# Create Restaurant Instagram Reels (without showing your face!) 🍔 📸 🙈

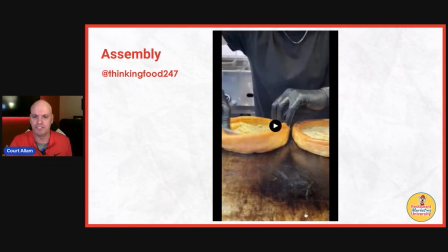I love this shot at the end. Okay.
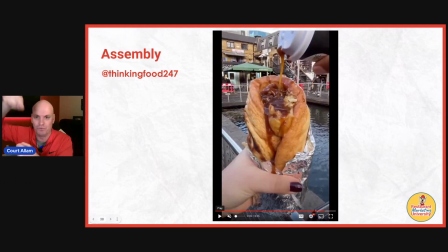Again, no faces, just drizzling whatever that is on there, making it all messy. People love that kind of stuff. What questions do I have? What questions? If I have any questions, drop it below.
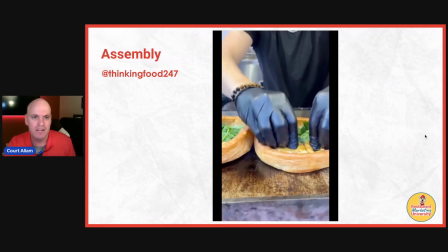I am here to answer for you. Okay. Here's another one to go boxing.
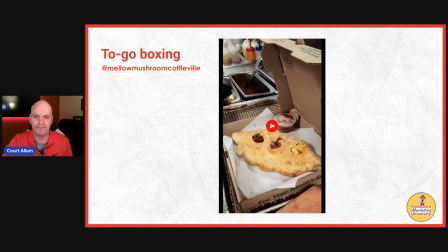All right. So boxing up the food. Okay. So much to go.
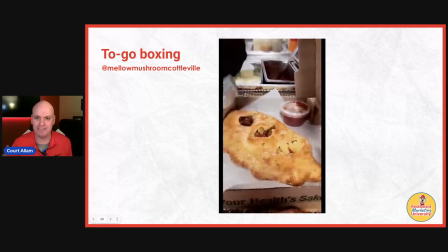Look at that. I mean, so easy. A little bit of a time lapse. They sped it up.
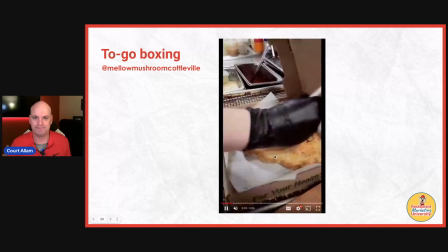How long was it? 6 seconds. Okay. Close up of the hand.
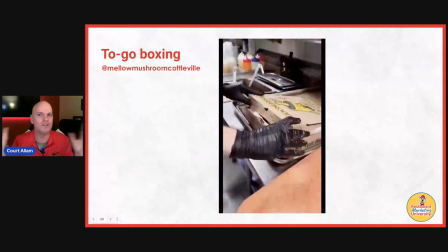It's right in there. You can see the food. So easy to do. Okay.
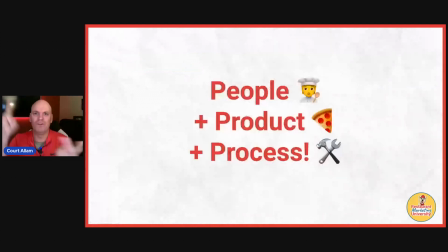So now let's put it all together. People, product, and process all in one.
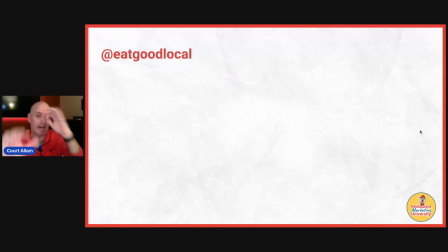Now, lots of these videos have had that, but we're going to talk about it. Now, this is someone that's in our coaching program, Corey Pringle.
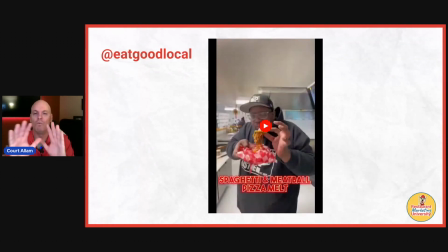He is fabulous. All right. Now, watch what he does, and we're going to break it down and talk about it. If you're not following his Eat Good Local page, you need to ASAP.
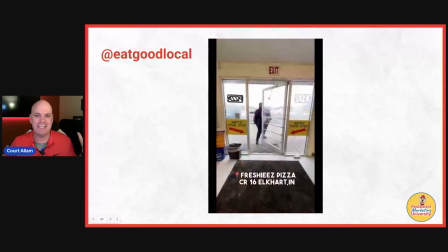So I love how Corey does it. He is so good about showing his, his personality.
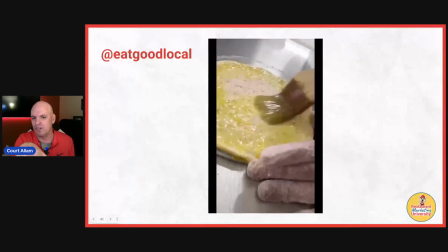But look at these shots, the really good close-ups of the food.
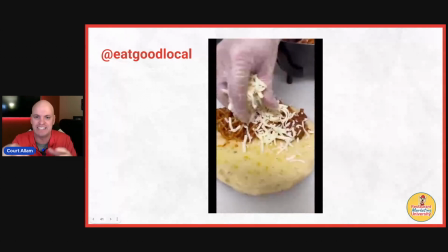The pulling it out and sliding it, all right? We're getting real close up in there.
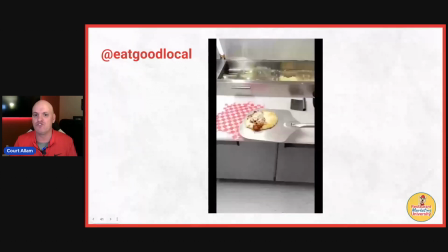And I mean, there's nothing super fancy about these shots.
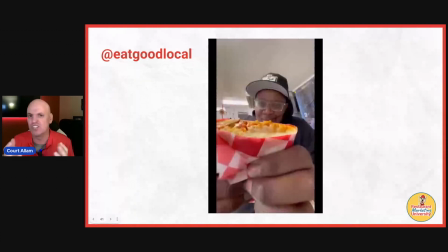And, Corey, I don't even know, doesn't look like he had a lot of fancy equipment, probably just his phone.
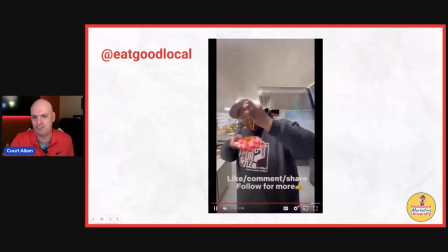If he's watching on here, it's just easy to do. So simple.
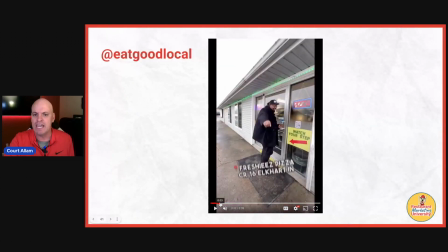And so let's go back and kind of break it down. He started off with a really good hook.
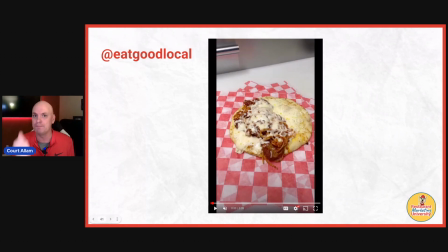Let's talk about it. So you want to grab people's attention right away. So look at what he did there.
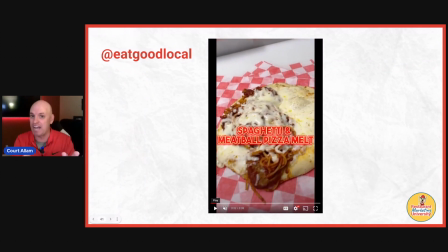He's got the final. This is what it's going to look like at the end.
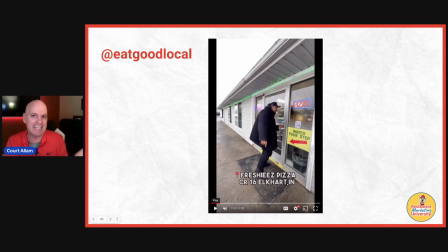It gives a little preview. Okay. So then he kind of tells a story and he's like, okay, let's go on into the restaurant. Follow me. He set it up on a tripod, showed himself going in. I love this 2 shots where he set it up, opened the door,
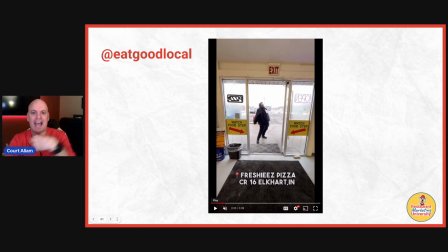and then took it inside, did the door again, cut it together.
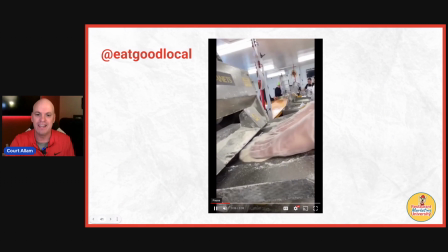I thought this was brilliant. Now, back to the kitchen. It looks fancy because of the way he's edited it, but all he's done is kind of sped up the speed.
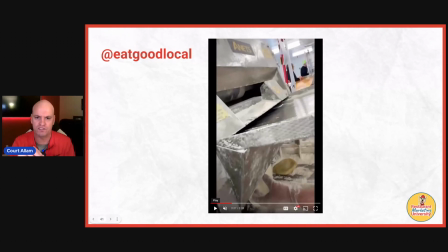You can do that so easy. Just and watch how he plays with the speed. Okay, he slows down and he kind of speeds up.
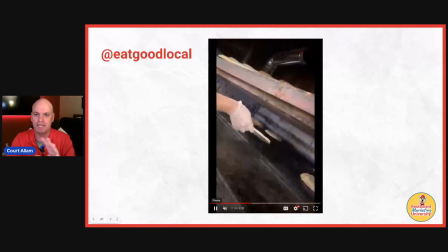And that just gives it kind of a cool little effect. Again, I mean, just take these and you can do this.
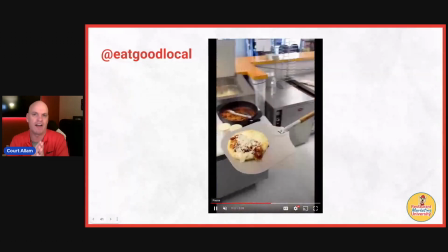There's no reason you can't do something like this. All right. I mean, with your phone.
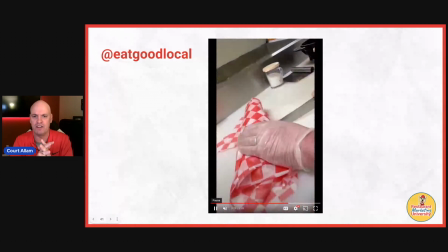And I bet if Corey was on here, it took him less than 30 minutes to do this video.
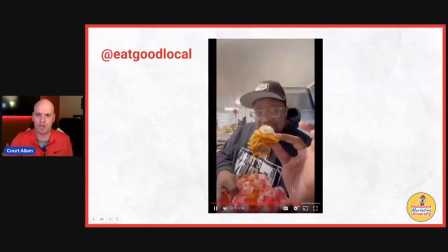I bet. And so just so easy to do.
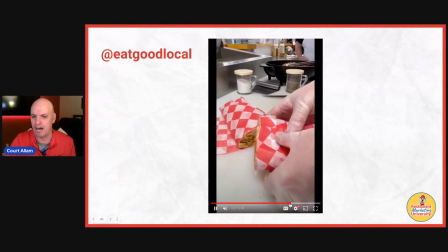And the other thing that's really great that people love, if you're ready to show your face, is the expressions.
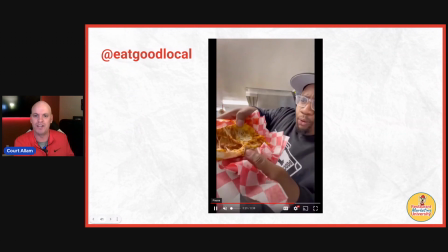Get really expressive when you're showing food, and you can see the smoke coming off of it.
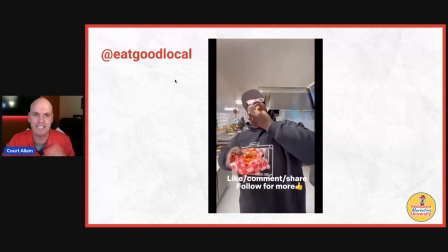It looks so good and everything. If you're not following Eat Good Local, you need to be following him. So, what questions do I have? Drop questions below. I am here to help.
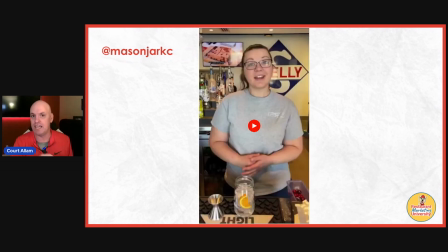Okay, I'm just double checking for questions. Here's another one. So this is a place we work with, and they also do a drink of the month. So every month, their bartender does a walkthrough like this of how they make their drink.
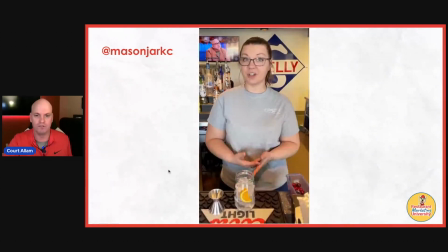All right. And people love this because they're always like, ooh, what's going to be in the drink? And they show how to make it, and people eat it up.
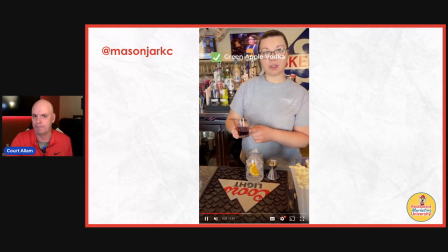And so what we do here is this little kind of bullet points, like here's each thing that goes in it,
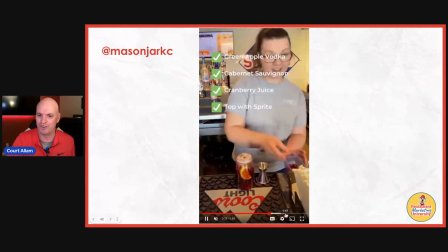and I guess if people wanted, they could go get their own ingredients, make it themselves. But I mean, it's so simple.
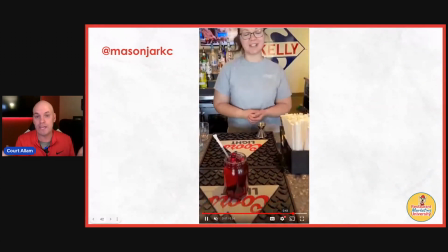And this, we have staff doing it.